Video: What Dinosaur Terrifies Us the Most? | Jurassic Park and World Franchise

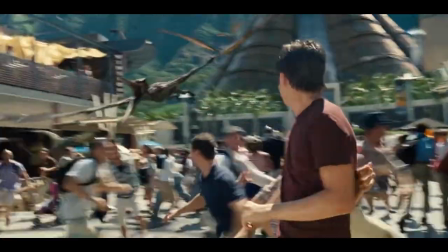487s
When the Jurassic World park first started getting out of hand, we were subjected to possibly the cruelest scene in the entire franchise.
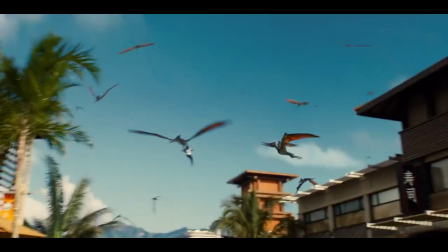494s
Claire's assistant Zara is captured by pterosaurs, tossed around like a ragdoll,
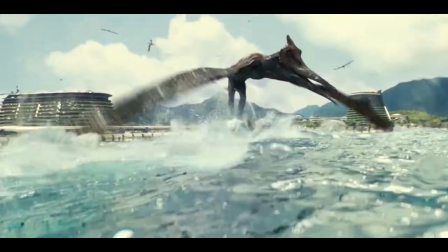499s
and dropped into the water, then quickly picked up again and eventually eaten whole by the Mosasaurus.
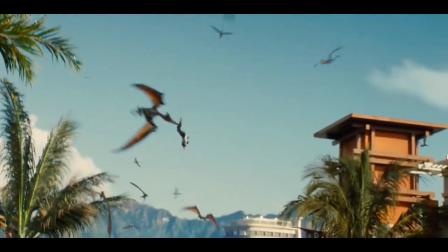505s
She wasn't even a bad guy. She was just trying to do her job and watch these dumb kids. But that ended up costing her her life.
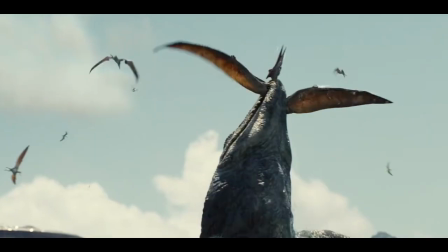511s
That scene is relentless, and you know that once she is in the water, there is no hope for her.
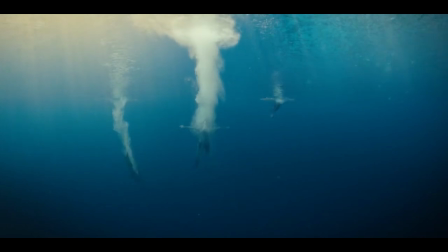515s
Even if you weren't in the same situation of being battered by one dinosaur after another,
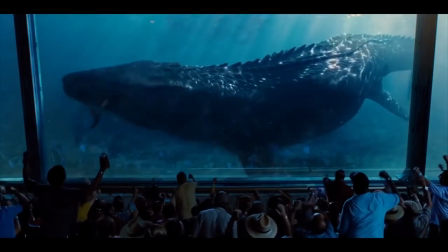520s
but you were in that water alone, no amount of Olympic-level swimming could help you. In Fallen Kingdom, the dino devours a submersible, and in Dominion,
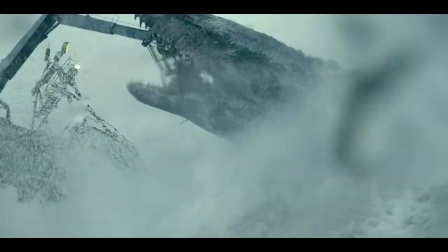529s
an entire fishing boat was capsized by the beast pulling down on its catch of the day, so not even a large boat is safe.
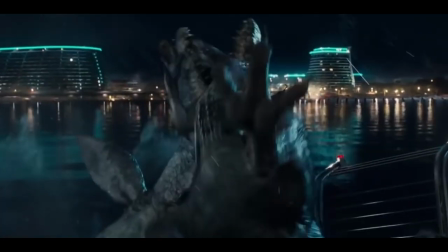536s
The Mosasaurus even killed the Indominus Rex in Jurassic World quite easily.
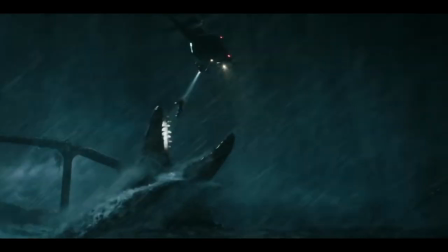540s
All these scenes are effective in showing the horror of being anywhere near the water while this giant exists.
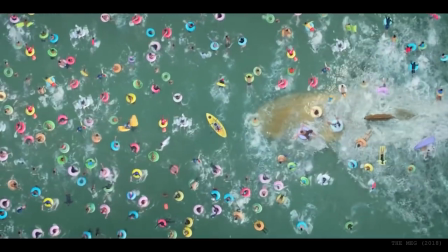546s
There are many horror movies based in the ocean waters, with the most well-known being Jaws.
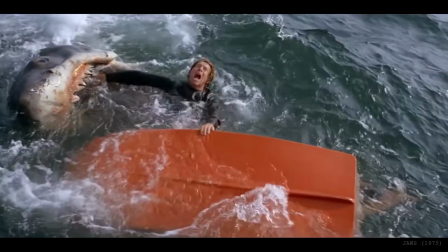551s
Comparisons to Jaws are practically guaranteed with any water creature features, and in the first Jurassic World,
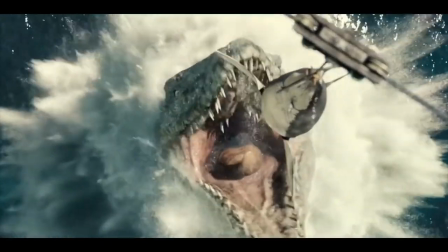556s
we see the dinosaur compared to a Great White in size when she is fed one for lunch.
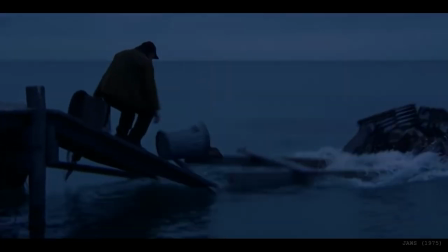561s
Even though the threat in Jaws is much, much smaller than that of the Mosasaurus, it evokes the same fears,
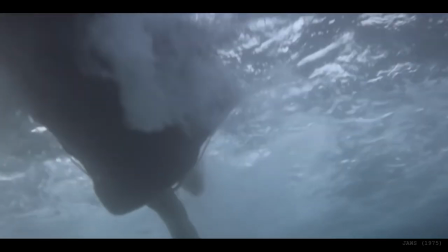567s
immense uncertainty of your surroundings, and helplessness with no hope for escape.
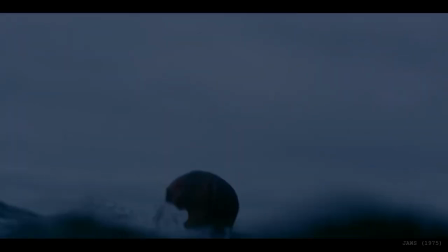572s
The darkness of the water conceals a killer beast that is ready and waiting for the perfect time to strike.
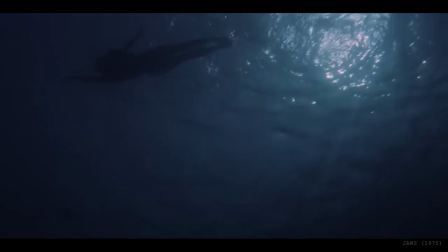579s
The classic image of someone in the water, with the shadow of a sharp-toothed animal just below them, is haunting and used in both Jaws and the Jurassic World movies when showing a kill by the Mosasaurus.
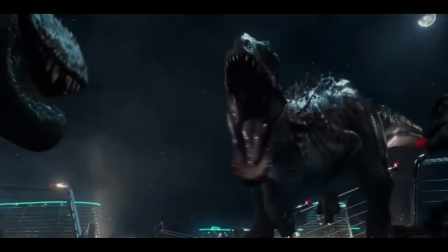590s
Honestly, if I was in the Jurassic World universe, I would never go near the ocean again.
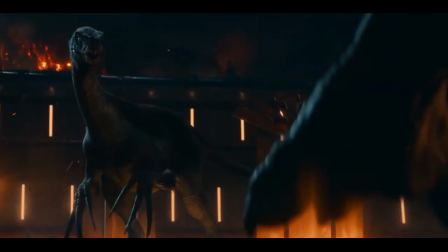596s
So, the last dinosaur I wanted to highlight is the one that we know less about, but definitely was a standout for me in Jurassic World Dominion, the Therizinosaurus.
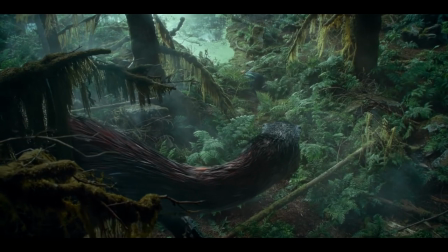605s
I never knew this thing existed, but wow, it is creepy. Claire's encounter with it is terrifying.
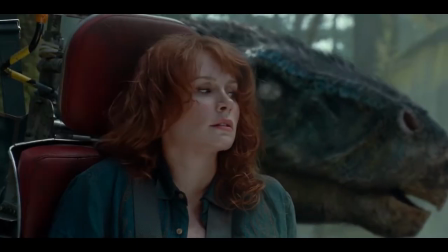611s
She's initially held in the air by her parachute as the animal passes by her, smelling the air and listening closely.
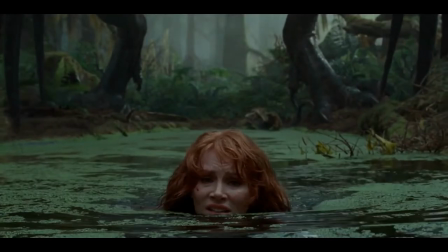617s
This one in particular seems to be at least partially blind, and Claire barely escapes by submerging herself in the nearby pond.
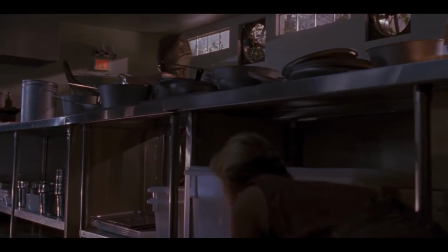624s
The scene reminds me of the suspenseful and scary sequences from the original Jurassic Park, and that was something I really appreciated.
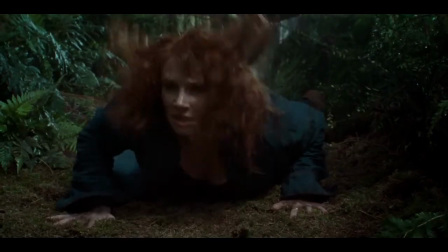631s
We are holding our breath, just like Claire, as she slowly crawls away from the beast.
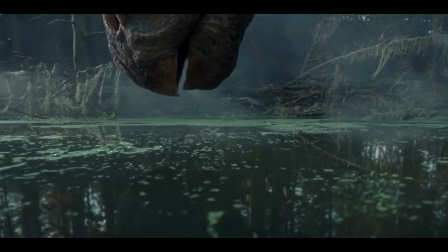636s
The scene emphasizes the creature's qualities, and it is much different than any dinosaur we have seen in the previous movies.
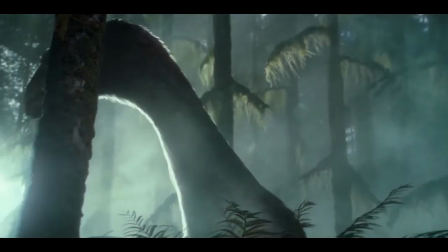642s
It's covered in feathers, a new trait for some of these prehistoric animals, as it is more accurate to what they really looked like in the past.
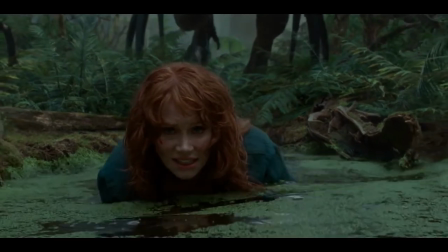650s
Even though we are not used to seeing dinos with feathers, the giant is still effectively frightening.
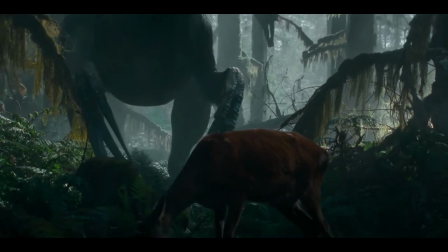654s
The beast has long, robust claws that are emphasized by attacking a deer, showing how strong they are.
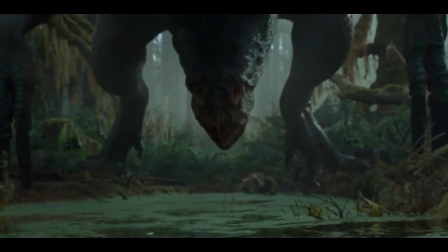661s
For the majority of the scene, it hovers its claws around Claire, as we are waiting for it to attack her as well.
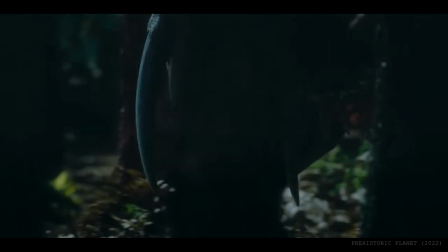666s
With these long claws, there are obvious similarities to Freddy Krueger and his bladed leather glove.
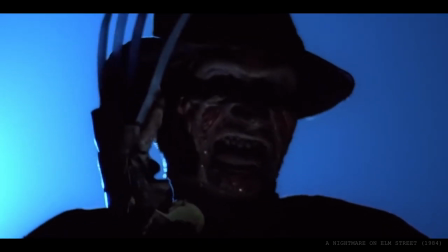672s
Wes Craven said that when he was creating Freddy, he knew he had to make a unique weapon to make him unforgettable.
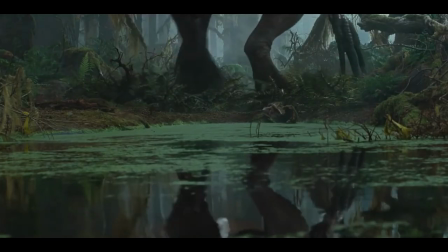677s
And I think that is why the Therizinosaurus works so well in this movie. It set itself apart from the rest of the creatures with its strange features.
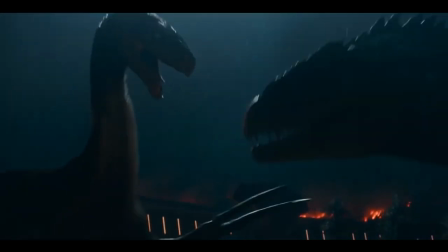685s
It is an unusual dinosaur, being close in size to the T-Rex, but actually being a herbivore.
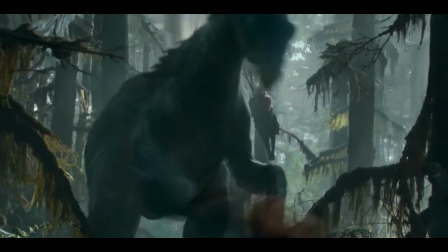691s
It is not that obvious from the movie since it is seen killing a deer and following our protagonist until she disappears under the water.
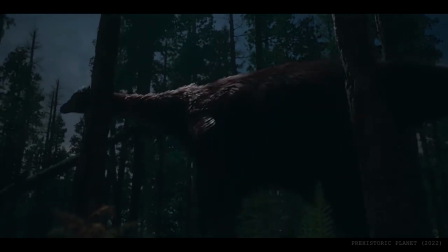698s
But it's cool to see an herbivore that is scary. Being an herbivore doesn't mean that the beast is harmless and cute.
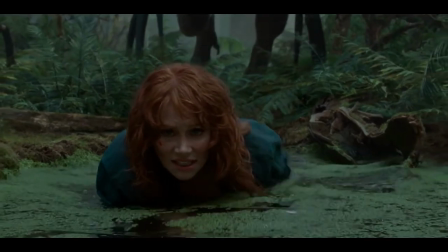704s
It is refreshing to see this kind of dinosaur being featured in the movie in a menacing way, as it is so different from the others.
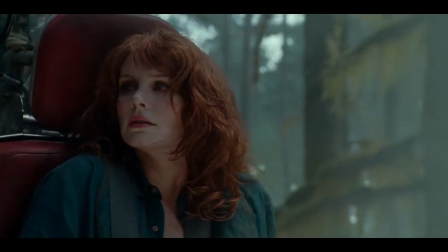711s
The scene also succeeds in creating the eerie and tense feeling similar to that felt during the original Jurassic Park movie.
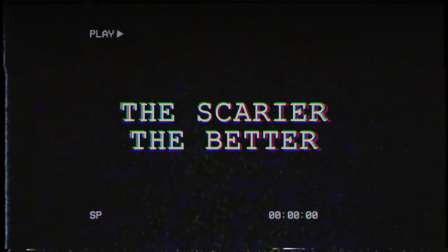718s
Something Fallen Kingdom tried too hard to achieve. There were so many dinosaurs to choose from,
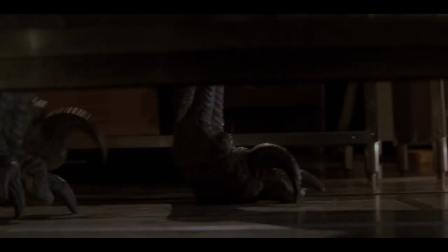725s
but these stood out to me for having the scariest and most notable scenes that highlighted the ferocity of these beasts and, momentarily, threw us into the horror genre.